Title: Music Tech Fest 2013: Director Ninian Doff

Hi, I'm Ninian Doff. I'm a director. I mainly make music videos, which I really love. Because it's Music Tech Fest, I thought I'd talk about a sort of, not quite a theory yet, more a thought that I have about my work,
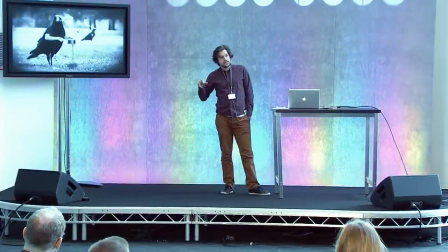13s
which is using very post-heavy ideas and still being able to be really free and spontaneous with how you shoot them.
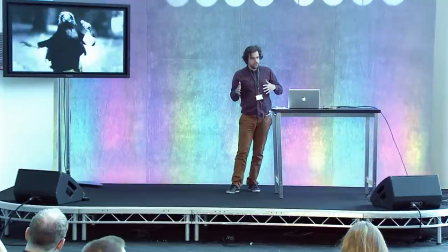21s
I think loads of stuff that you see in technology, I think this applies outside filmmaking too, where there's a lot of post-production, it totally stifles the sort of the creative part.
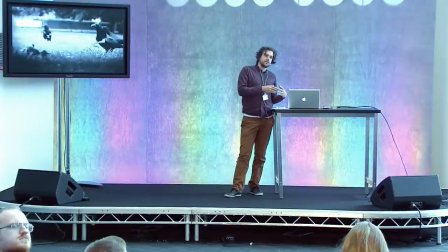30s
So my background's in motion graphics, and I used to be quite intimidated by these very glossy, very slick, beautiful lens flare videos, but they often had the performances in them because people have to hit so many points and marks are kind of always a bit like an Android is like moving because it's so strict. So I've been sort of trying to make videos that have all my freedom in post-production and After Effects especially, which is what I work in, but still let everyone on the performance side be really creative and loose and free.
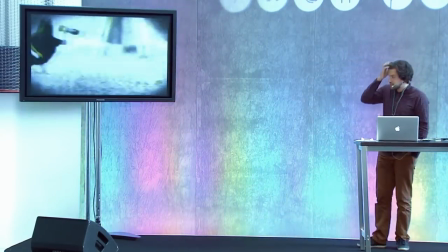59s
So I just thought I'd go through a few videos today and show them and talk about them.
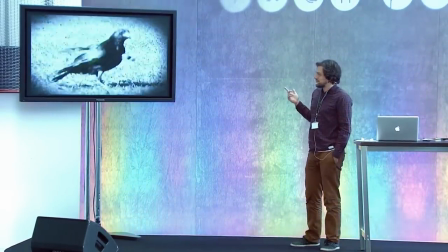63s
This is an early video, which is sort of a bit lo-fi. It's like one of the first videos I made, but I guess it was the beginning of me sort of trying to work a bit more like this,
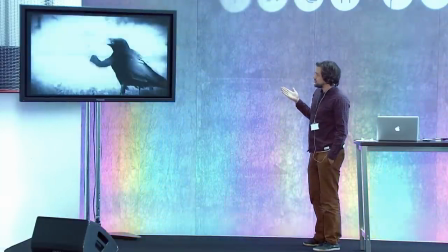71s
so I thought I'd show it. And as you can see, obviously, it's two elements that both didn't have any strict control.
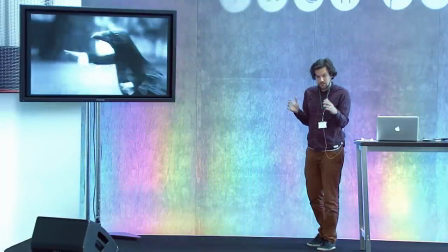76s
Well, normally with like lots of post-production, it's loads of marks and very strict. We just shot Crows in the Park.
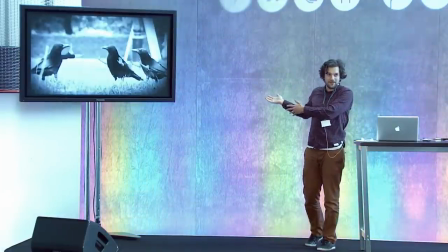82s
This, I should go without saying, this had absolutely no money. This was like self-financed.
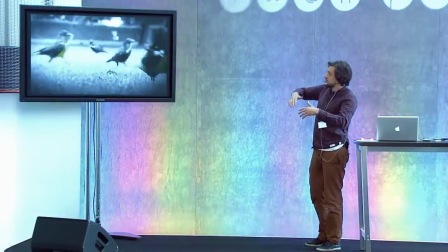85s
We just shot Crows in the Park and then also shot performers in front of a green screen, both quite separate, not very strict.
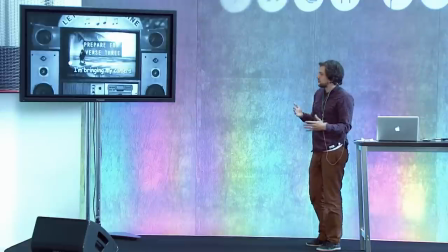91s
And it was just finding the joy of the two points where they naturally would match. So I knew that if the performer was sort of at three quarters, I could find birds at three quarters.
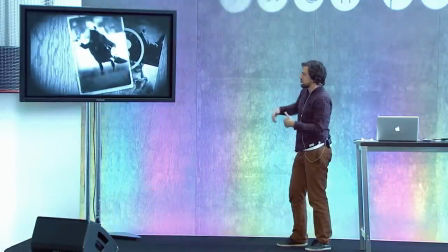99s
And that would mean that you still get all the movements correct, where I think if it was very locked down and strict, the arms would be very strict and be very this.
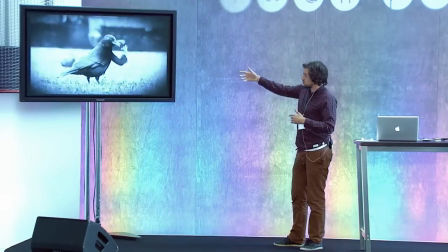106s
But now all the actors and all the musicians could really perform and sing in the way they did.
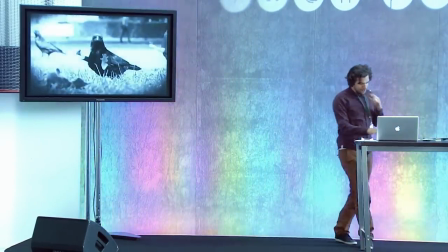111s
So that kind of started me going on that way. Let me find a next one, which sort of continued from this, is this video. Here we go.
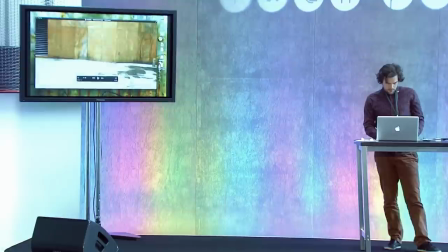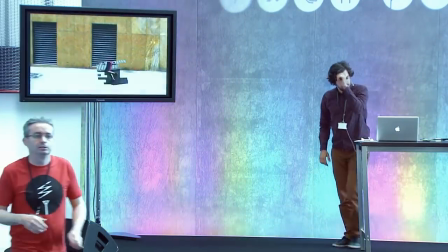136s
This is for Graham Coxon, who you might know from Blur.
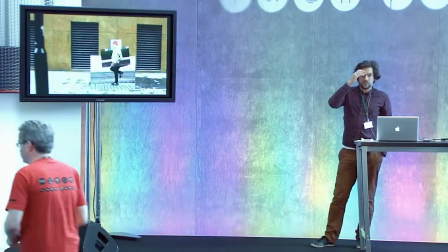141s
And this was an idea for, they were kind of interested in crowdsourced videos, which I thought there'd been a lot of.
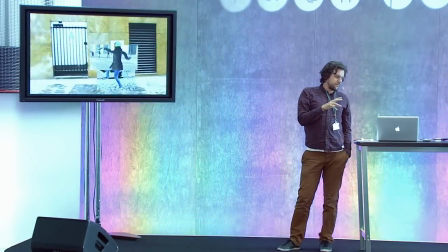149s
So I was kind of trying to find a unique approach in that.
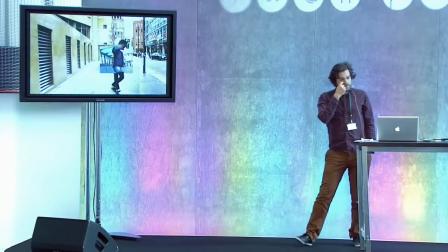152s
And what I did is sort of continuing again from doing a very super post-heavy idea, but letting everyone be free in it.
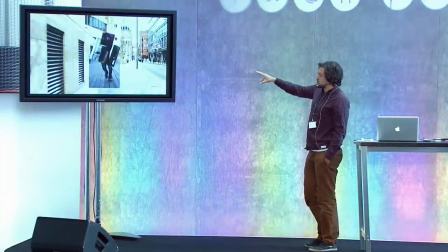159s
So I just went out on the streets in London with a camera crew and filmed a dancer first.
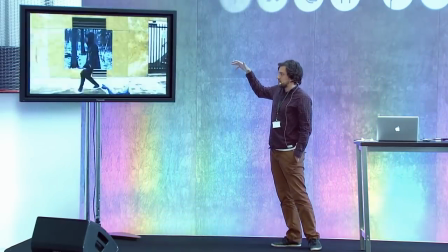164s
And he didn't have any sort of moves or marks to hit. That's his legs there, actually.
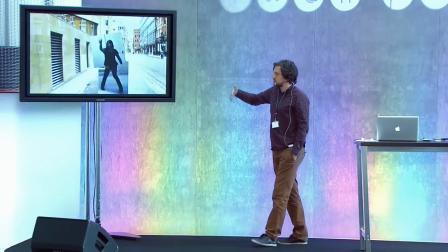171s
Instead, it was really like he was allowed to freestyle and he could do what he wanted and he could bring his performance, which is why it's got a nice flow to it and his legs are really doing what they want.
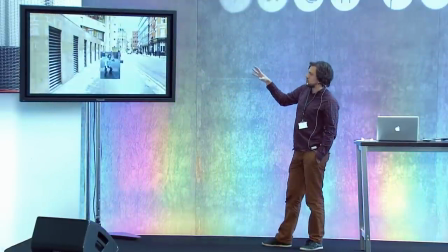179s
And then I broke down his dance into about five key moves, like a sidewalk,
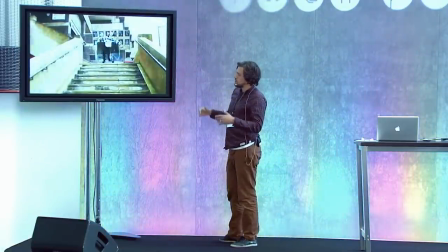186s
a leg kick, an arm wave, and I put them online and asked fans to do just those five moves.
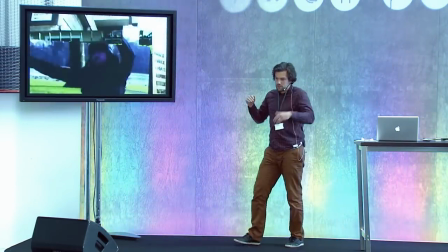193s
And I knew that just by the fact that humans all are different, no one's gonna, one person will do a tiny leg kick, one person will do a huge leg kick, it's just the nature of it.
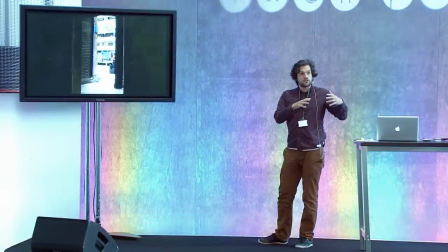201s
And because I got about 100 videos from around the world in,
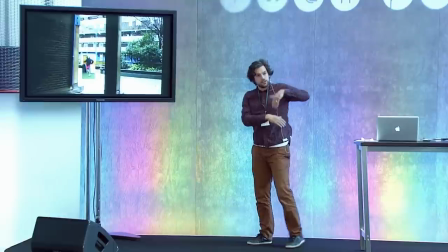205s
it meant I could rebuild this guy's full dance as creatively as it was just by asking people to do five things, because it's using the sort of,
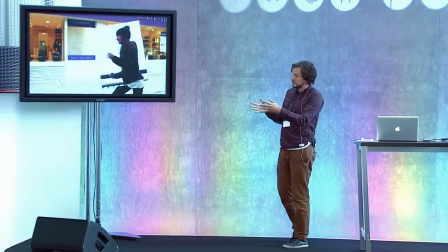212s
I'd say using the chaos more and allowing that to do something very technical than instead trying to get someone to exactly 2 seconds kick your leg like this and then walk here.
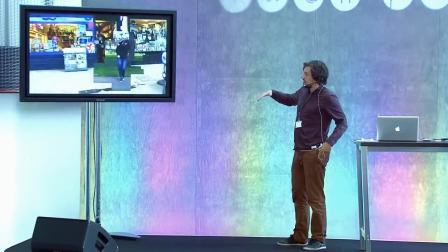220s
Instead I just sort of asked people to loosely dance. And a bit like with the Crow video, it's then finding the moments.
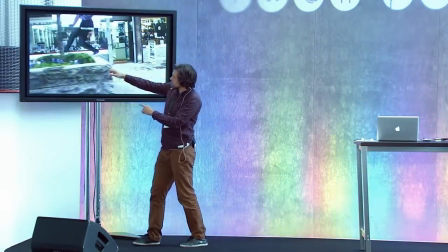226s
And what was brilliant is people did things I didn't even ask, which fit in. Like here, a guy jumped off a wall in his video, which meant I could perfectly just put that in.
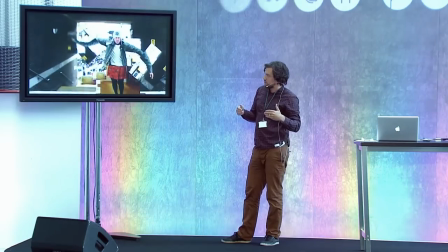233s
But that wasn't asked for, it wasn't very strictly laid out. That was sort of more just letting everyone perform in a really fun way.
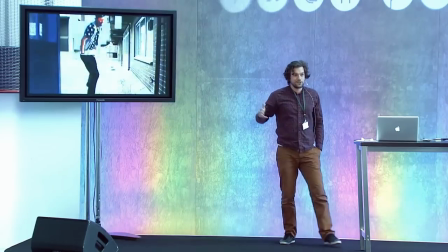240s
And I think that's kind of, if I was trying to achieve anything, it's sort of trying to get humanity and like fun and
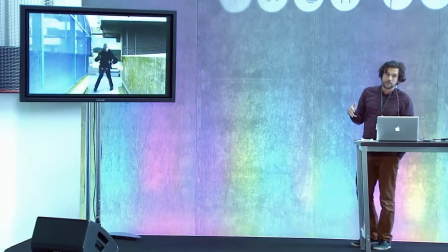246s
spontaneity into super technical productions, which I think is normally where the sort of,
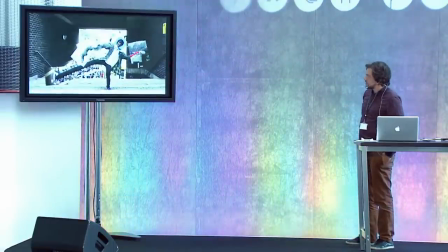252s
you feel they're lacking sometimes. And then it's sort of, because you've got all the elements, you can go as weird as you want, really.
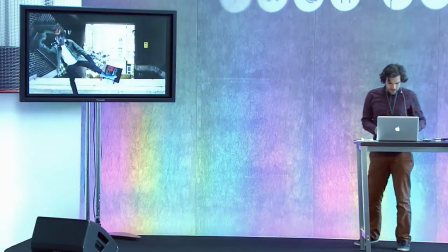259s
So I'll play this for a little bit more, and then we'll go on to the next one.
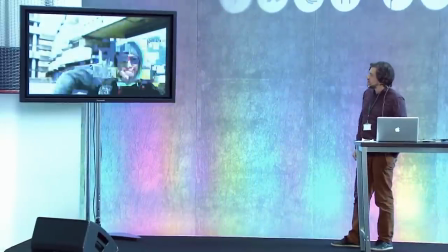266s
And we got, I think there was
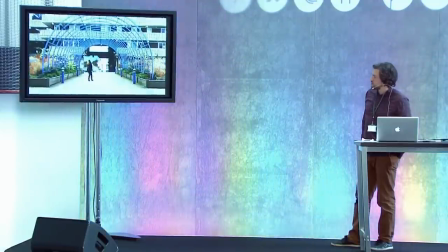271s
35 different countries in the end represented, and 100 videos. So you've got people in the snow, and you've got people in Australia, all sort of simultaneously forming together.
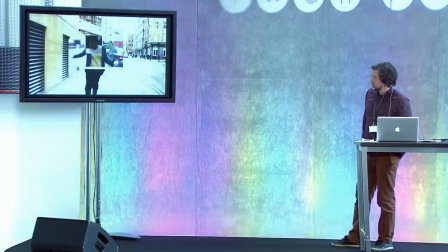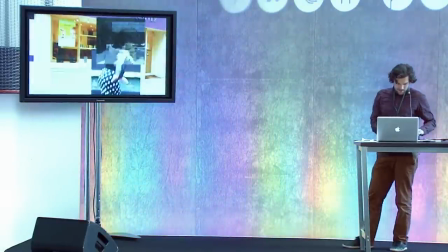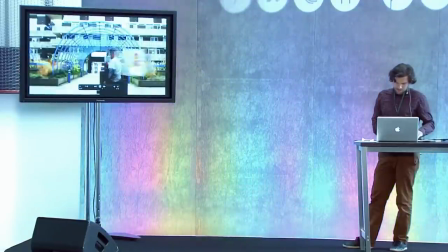294s
Uh,
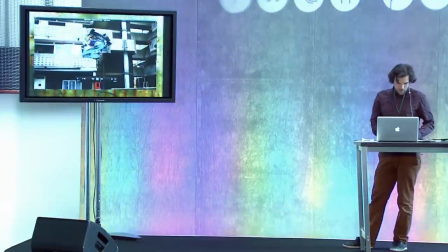298s
I'll just move on then to another one.
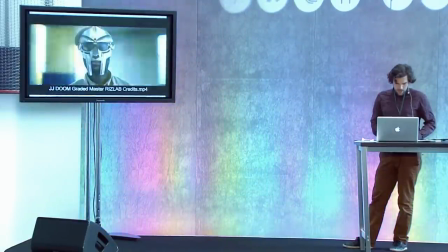306s
So the next video I then want to show, which I think I'll show a bit more of, because they asked, this is one of the videos I was asked to come here for.
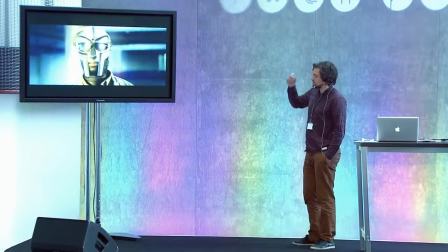314s
This is another, so very technical post idea, which is, it's for Doom, MF Doom.
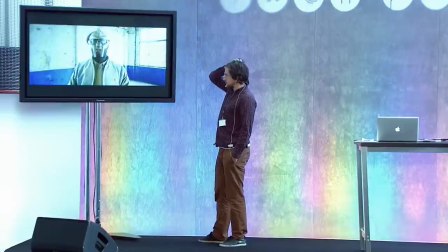321s
And it's again sort of a bit like trying to find a new idea with crowdsourced ideas.
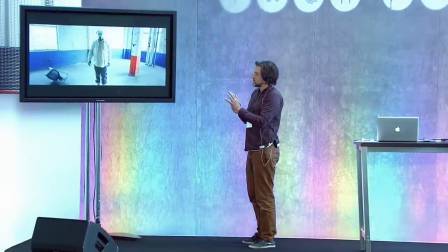327s
Split screen has been done a million times in music videos. So I had this idea of, it's normally always mirrored down the middle, but in this case it's not mirrored.
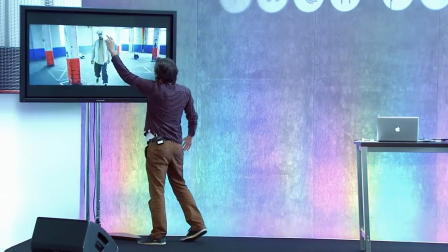336s
It's two completely different shots. But Doom's mask connects the two impossibly between two different bits of footage.
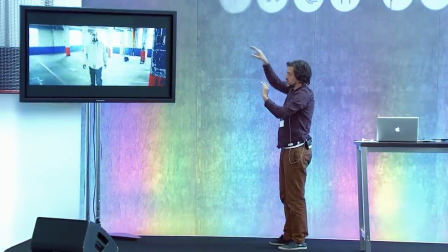342s
So I start quite subtle, so you hopefully don't realize. And then as you'll see, the camera starts moving more chaotically, but his mask holds it together.
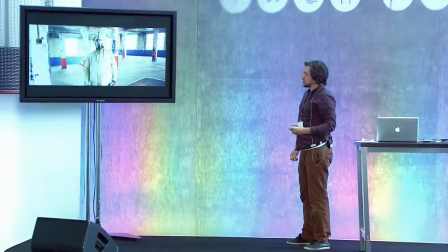351s
And I think sort of continuing what I was saying about trying to just keep everything free for performance around the technology,
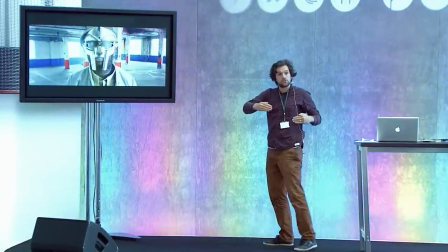358s
this was maybe one of the videos where he did have to hit marks quite strictly, like you normally have to do in quite technical post-production.
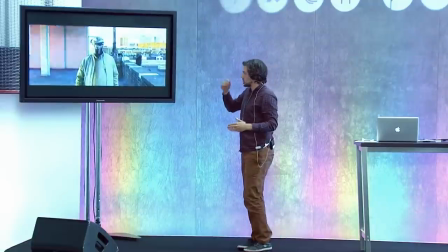365s
So it was making use of that.
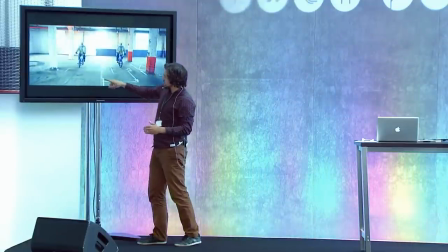367s
So if you notice, the floor is, I did the marks he had to hit, and then we just covered a million other marks on it.
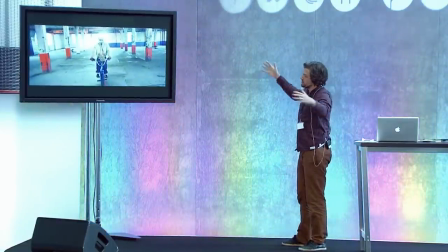374s
So it's like taking advantage of the technical side instead of trying to hide it. Doing it times a million, and that way you can kind of show everything and you don't have to hide them and he doesn't have to glance down.
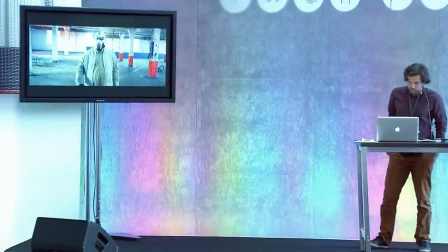385s
I'll let this play for a bit because this is one. We can turn up a wee bit if you want.
Whether you benefit from the prior or the latter.
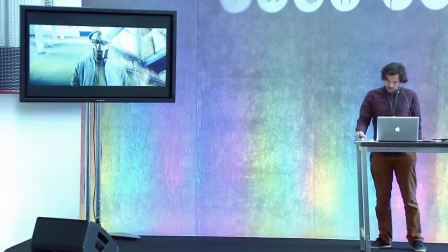391s Get the fatter check split. How much for 100,000 tons of correct sit?
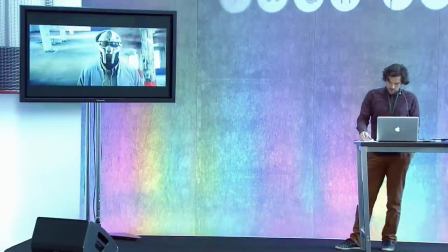396s Sell a Chinese half price seafood. Prices like a real nice street dude.
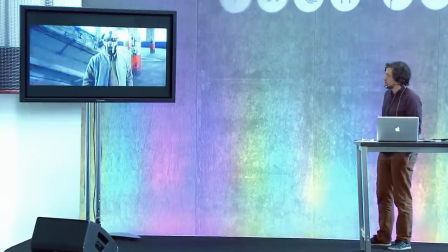401s Who can knock the most dead birds out the sky and then spread a lie and say you know why?
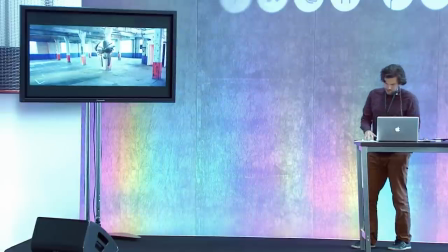406s Bet. Get the machine, blame it on the fireworks. Clean up, y'all know where to send the wire jerks.
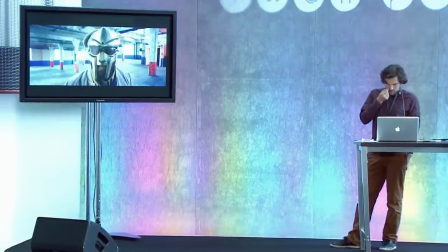411s Black teeth still snack on sweets and get stacks with the queep on queep.
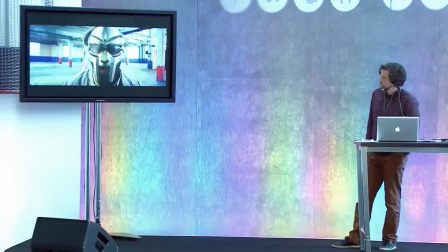416s They used to sell CDs, now they got fake weed. Seeds burning trees is potpourri.
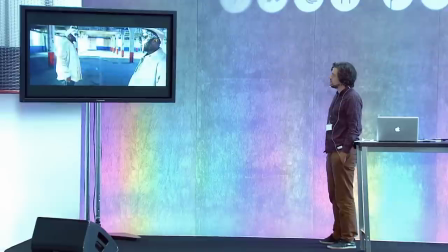422s Buyer beware, had to tell us one liar, sire, be fair. At least I'll tie a hair from the chair while I'm here.
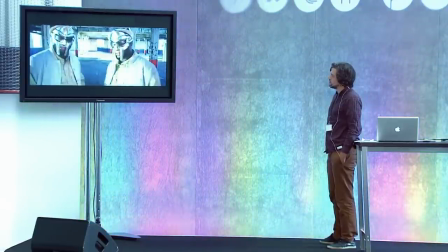428s I hate play loving her, JJ for governor.
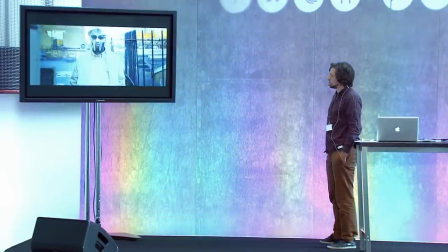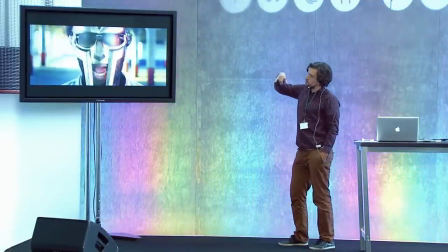438s
So in that shot, he was walking forward on one side and walking backwards on the other.
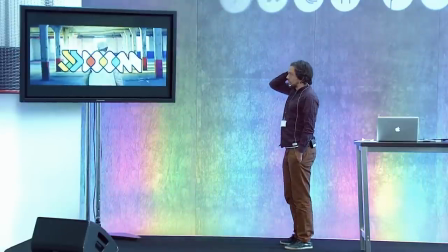447s
But yeah, so again, it's kind of on paper, and everyone got, in pre-production,
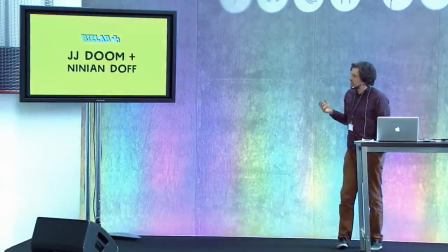452s
there were a lot of like people scratching their heads and trying to work it out because it sounded super complicated, because I was saying I wanted to join these two worlds together through his mask, and people were thinking about it. People almost getting over technical in the planning on it, and I kept saying like, we just need a steady cam, we just need to follow him. And then in post-production, it was kind of a complicated way. I stabilized his mask in both shots, connected them back together, and then sort of destabilized the shot so it moved again, but his mask never left. But I think it's just sort of continuing what I've been trying to say of, he just had to perform his Doom.